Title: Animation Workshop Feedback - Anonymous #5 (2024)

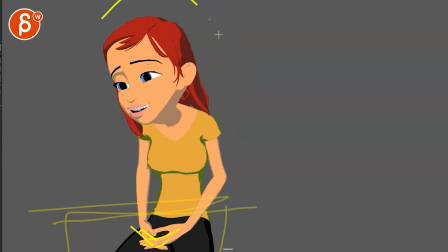[7:49]
it's kind of fun to stuff that pose it's kind of that relaxed kind of like interlocked pose while she's doing all that stuff sure but it's not crucial to
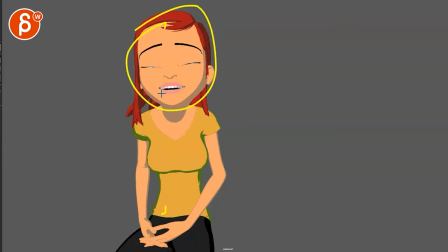[7:57]
the story to me it's more like stuff like that expressions like this the constant not focused area where she's constantly going left and right
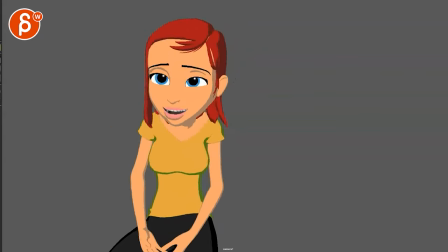[8:06]
like that to me is the bigger meal so to speak so you could
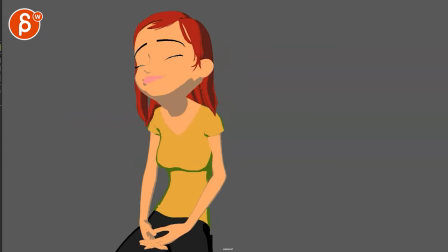[8:11]
frame in more but that could be one thing the other thing too could be
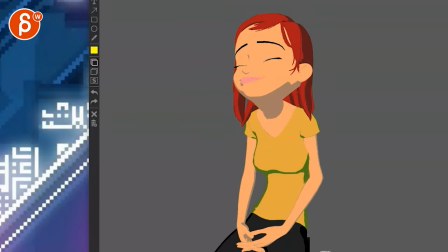[8:15]
again hear me out what if he's gonna go what is
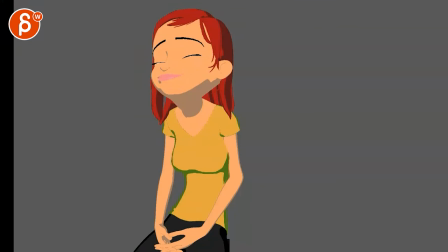[8:21]
he talking about well it doesn't really maybe it doesn't really matter which direction i'm
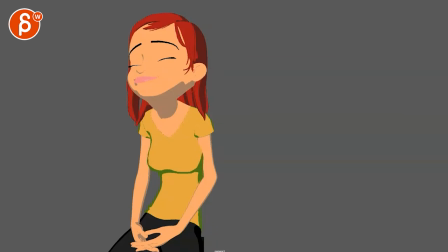[8:26]
gonna go that she's screen right but what if she's like this right how far does she go to the left
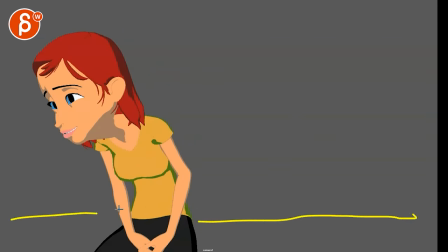[8:33]
okay that's the furthest okay so imagine sitting here and then we have the ambulance worker one he is just kind of maybe arms crossed or doing something like doing nothing like arms crosses
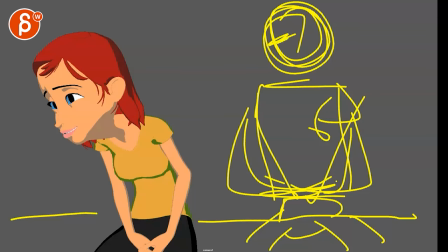[8:49]
whatever and just looking at her and then as
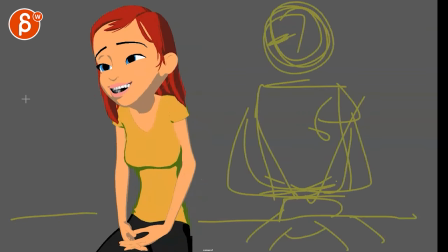[8:54]
he is you know she might be talking to someone off screen and all he does or she is follow this character with their eyes and
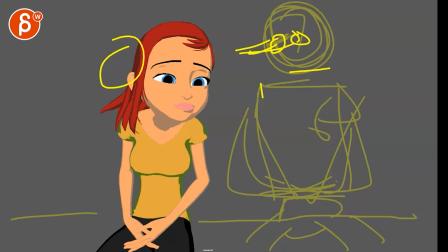[9:04]
the reason i'm saying that is because if she would do something like that instead of talking to someone off
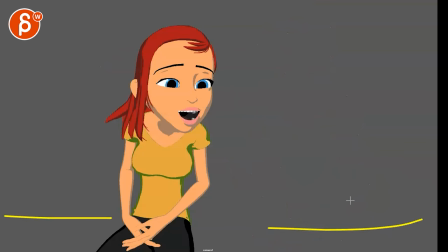[9:08]
screen like that imagine someone and they could be seated however like to me it seems like they could be seated right next to her uh and the reason being is that she could instead of looking over and doing this she would actually
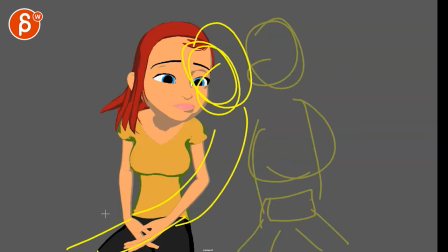[9:24]
lean against that person and go like hey you know what happened to me and all that stuff and then that person would have a lean you know just not leaning away they know they can't help
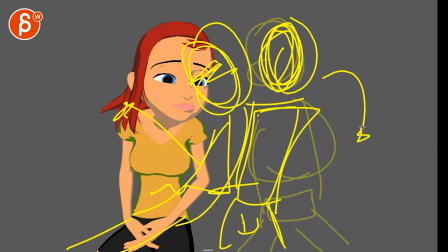[9:38]
themselves so they're just kind of putting pressure on her so she doesn't fall this way and just keep alive looking at them and then you could have some
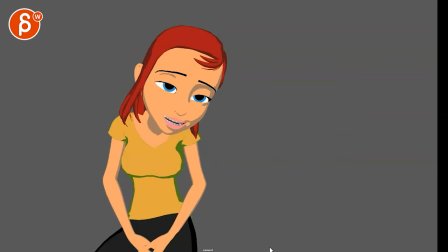[9:46]
cool interaction between body parts there and she would do all of this every time she would look over here she could look straight into the person's eye it could be a profile where she looks at the person's mouth and realizes oh this is not where the eyes are and she looks up i
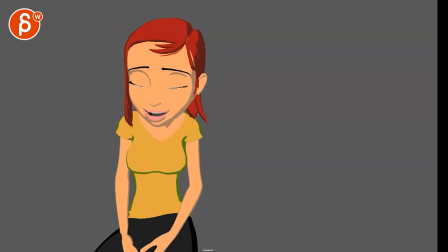[10:02]
kind of lean into this hole i'm not quite there anyway that's kind of my broader feedback if that makes sense hey guys
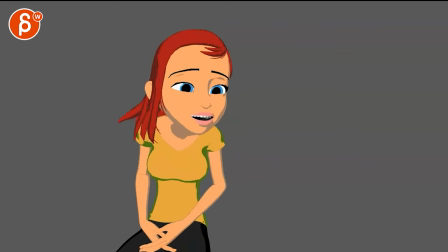[10:11]
i was always like oh my god man there was like a truck blocking
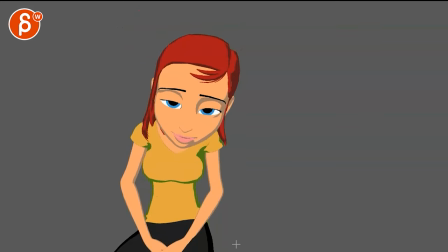[10:15]
my driveway and then i especially here when she goes land and then and then i couldn't get
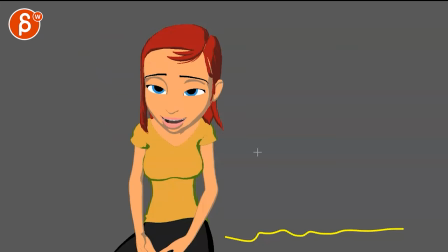[10:20]
out and then my head was hurting i couldn't find any ad like all of that what if she starts here addresses this person off screen
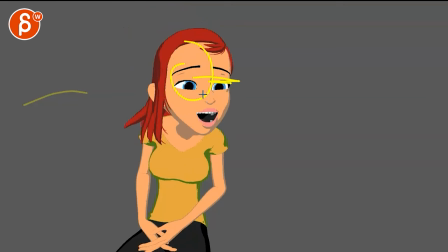[10:28]
oh there's all of that and then looks over but it's a bit more profile and again could be the thing of looking at your teeth and then looking
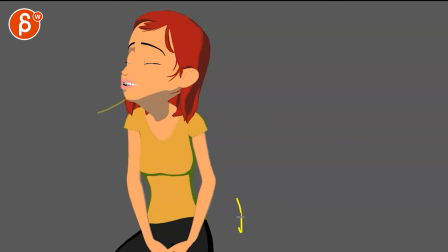[10:34]
up like oh that that's where your eyes are looks back over here and once she gets into this repetitive talking the compensation would be that she then
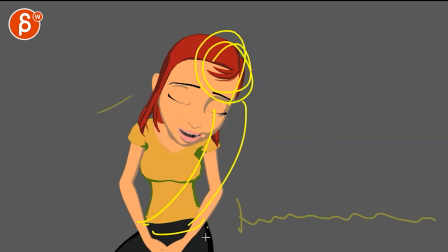[10:43]
turns around and starts to lean on that person and as the dialogue continues
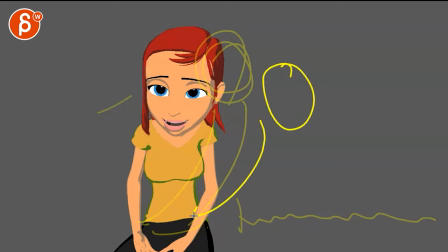[10:48]
she would lean more and more and more where that person has to lean more and more away just looking at them going okay well that's our job that's what we're doing if that makes sense i think that could be an interesting escalation of the shot and maybe adding some interest and
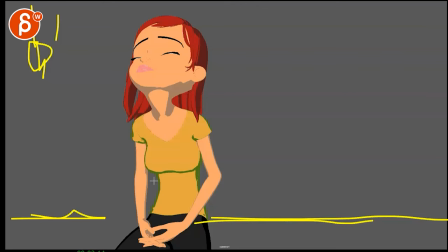[11:06]
You could have maybe something hanging there and every now and then you got some bumps in the ambulance and then she would kind of maybe bump up and down a little bit. This could have a little ding and then swing left and right. Just add some life to it. Maybe there's a window and just stuff is going past you so we know they're driving.
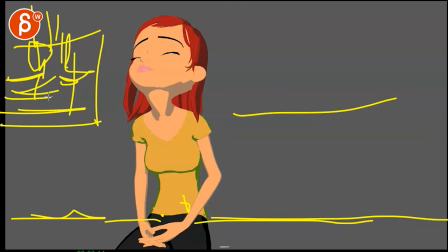[11:21]
I think it's an overall interesting, neat set dressing and a potential interaction. Or too crazy, added to the second character.